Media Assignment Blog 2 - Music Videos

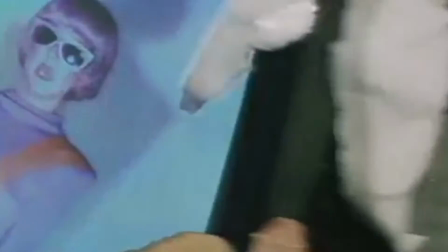The first music video debuted in 1981 with a buggled song, Video Killed Radio Star, a song a lot of us may have some vague recollection of.
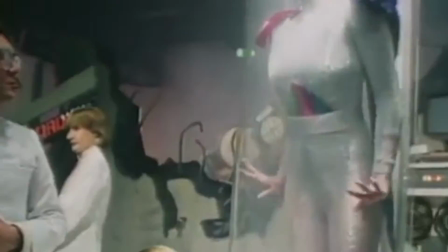Visuals aside, the apparent purpose of the music video was in the title itself, Video Killed Radio Star.
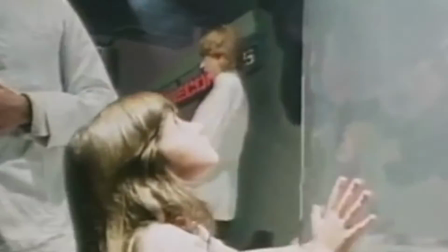It heralded to what the people of the 80s was the death of radio broadcast music and the birth of a new visual medium.
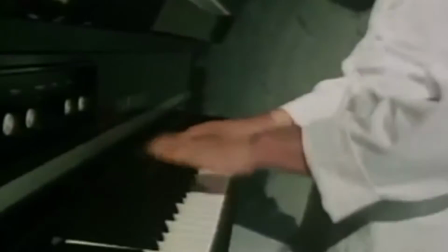And while that wasn't exactly the case, the effects of music videos on mass media culture and the way we consume music has been incredible.
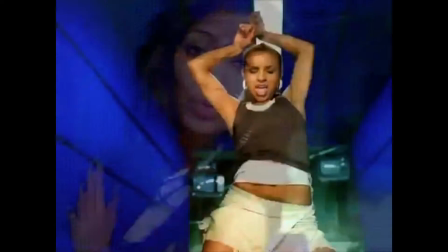The technical aspects of music videos differ from different visual media because of the way they intend to get their meanings across.
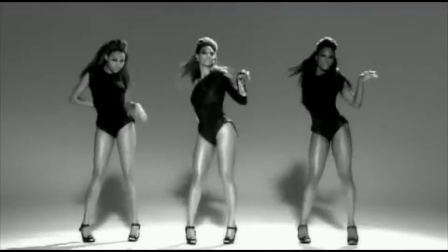Camera movements, multiple cuts and cutting to the beat of the song help create a sense of excitement and activity in a music video.
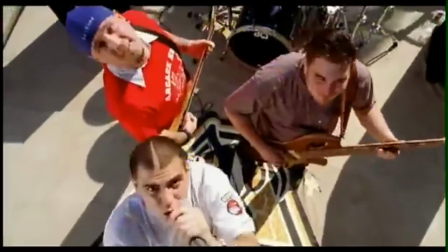The visuals are there to augment the music video and achieve this best by being visually engaging attachments to the music.
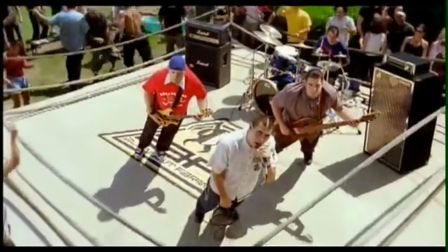In concert or as live footage in music videos is best presented as such through the use of lip syncing, especially with pop music that include dance routines in the video.
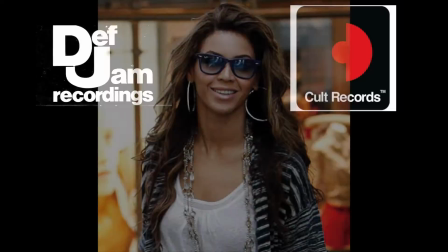With regards to purpose, there are three main types of producers in the music industry. The major label, the independent label, and the self-producer.
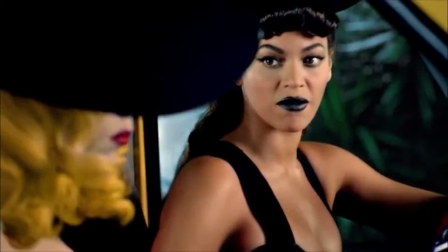Artists like Lady Gaga and Beyonce and the labels like Interscope and Def Jam typically have
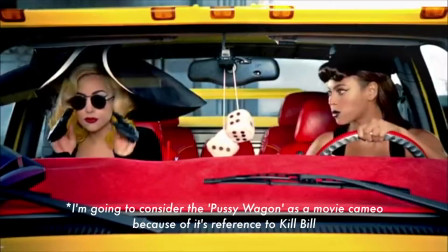big-blooded music videos that include things like movie star cameos and gratuitous product placement.
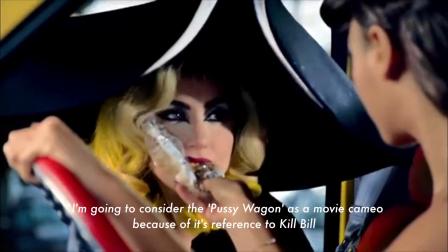Videophone is a good example of what is called a narrative music video. One that features characters and a plot that is easily understood visually with little or no actual dialogue.
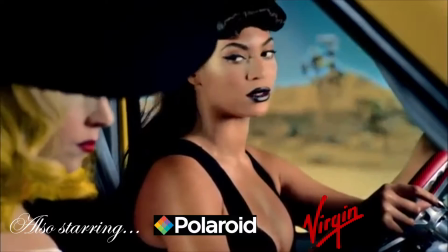sometimes just for the sake of plug-in products like Polaroid cameras or Virgin Mobile.
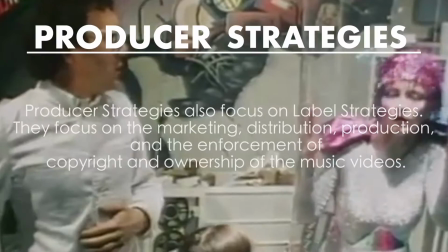These approaches are referred to collectively as producer strategies and also include things like music videos for the sake of synergy, like every recent James Bond theme.
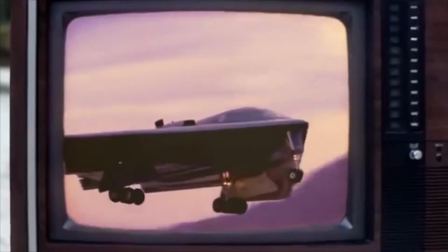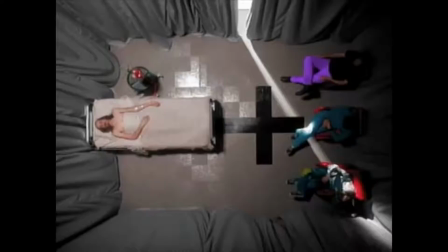Alternatively, well, alternative artists under indie labels like Cult Records and Sub Pop generally have a lot less product
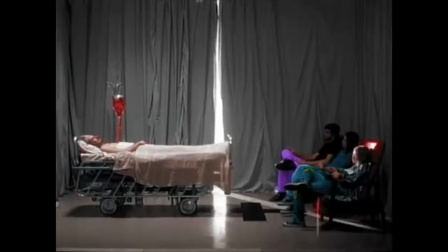placement and focus more on the aesthetic impact of the music video to promote the artist or band.
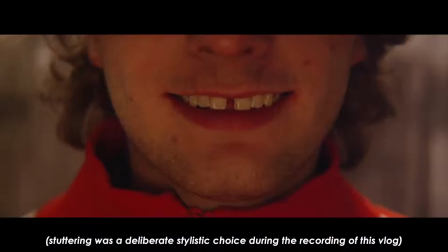They also typically feature more input from the artist working with the creators of
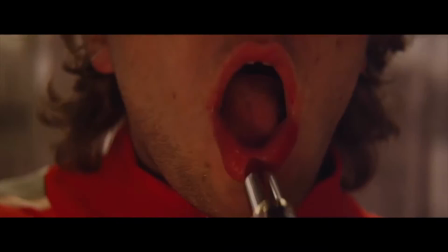the music video or creators that the artist has chosen to produce the music video.
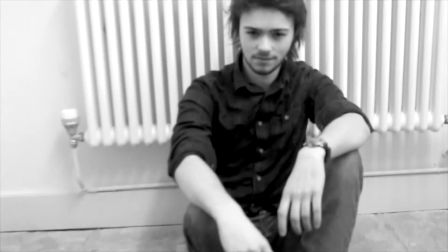I attempted to use some of the techniques of self-produced music videos that try to use the convention of music videos in a unique way.
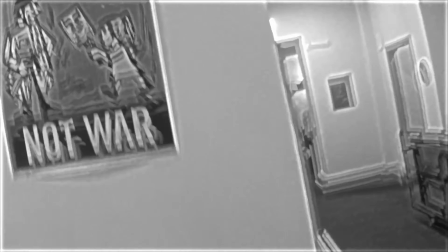Radiohead is a band famous for its surrealist music videos, with the examples of Jest,
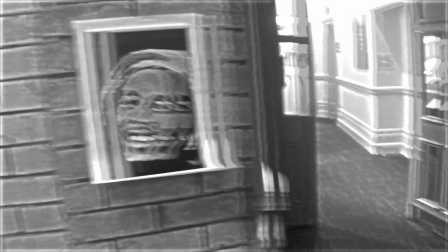Knives Out and Paranoid Android serving as a kind of benchmark for how diverse and imaginative their music videos are.
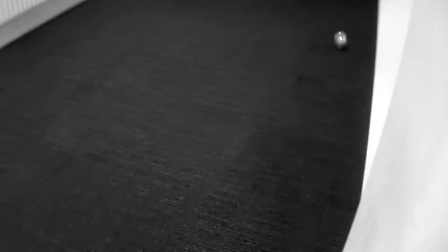My interpretation of Jigsaw falling into place tries to capitalise on this by its use of continuous shots rather than multiple
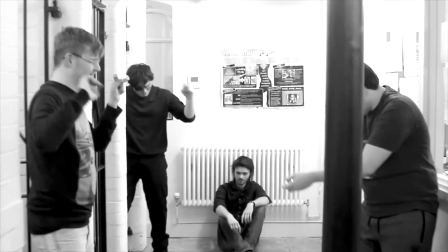cuts and elements of mise-en-scene that present narrative theories as to the overall theme of the video.
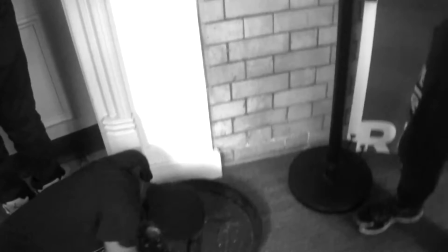The lonely man in the hallway, posters on the wall with conflicting messages, young man being bullied, etc.
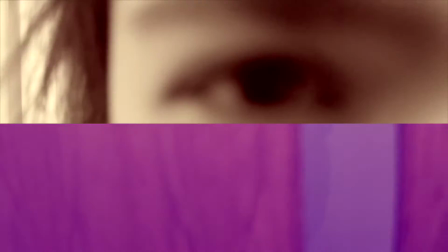My use of colour and text to match the pacing and tone of the song at different points in a disjointed way are part of the overall presentation of the video,
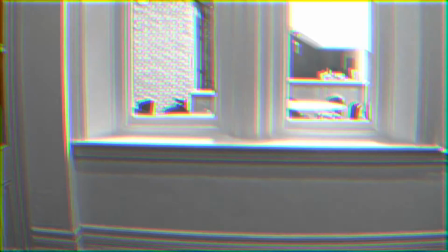using low resolution filming and editing to create a sense of damage in the music video.
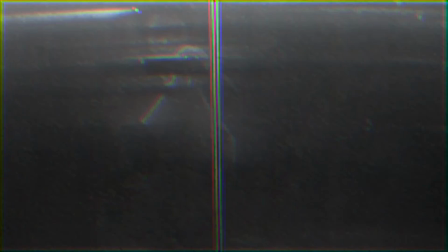That something in its footage was lost before it reached the viewer, which was an element of my interpretation of the song.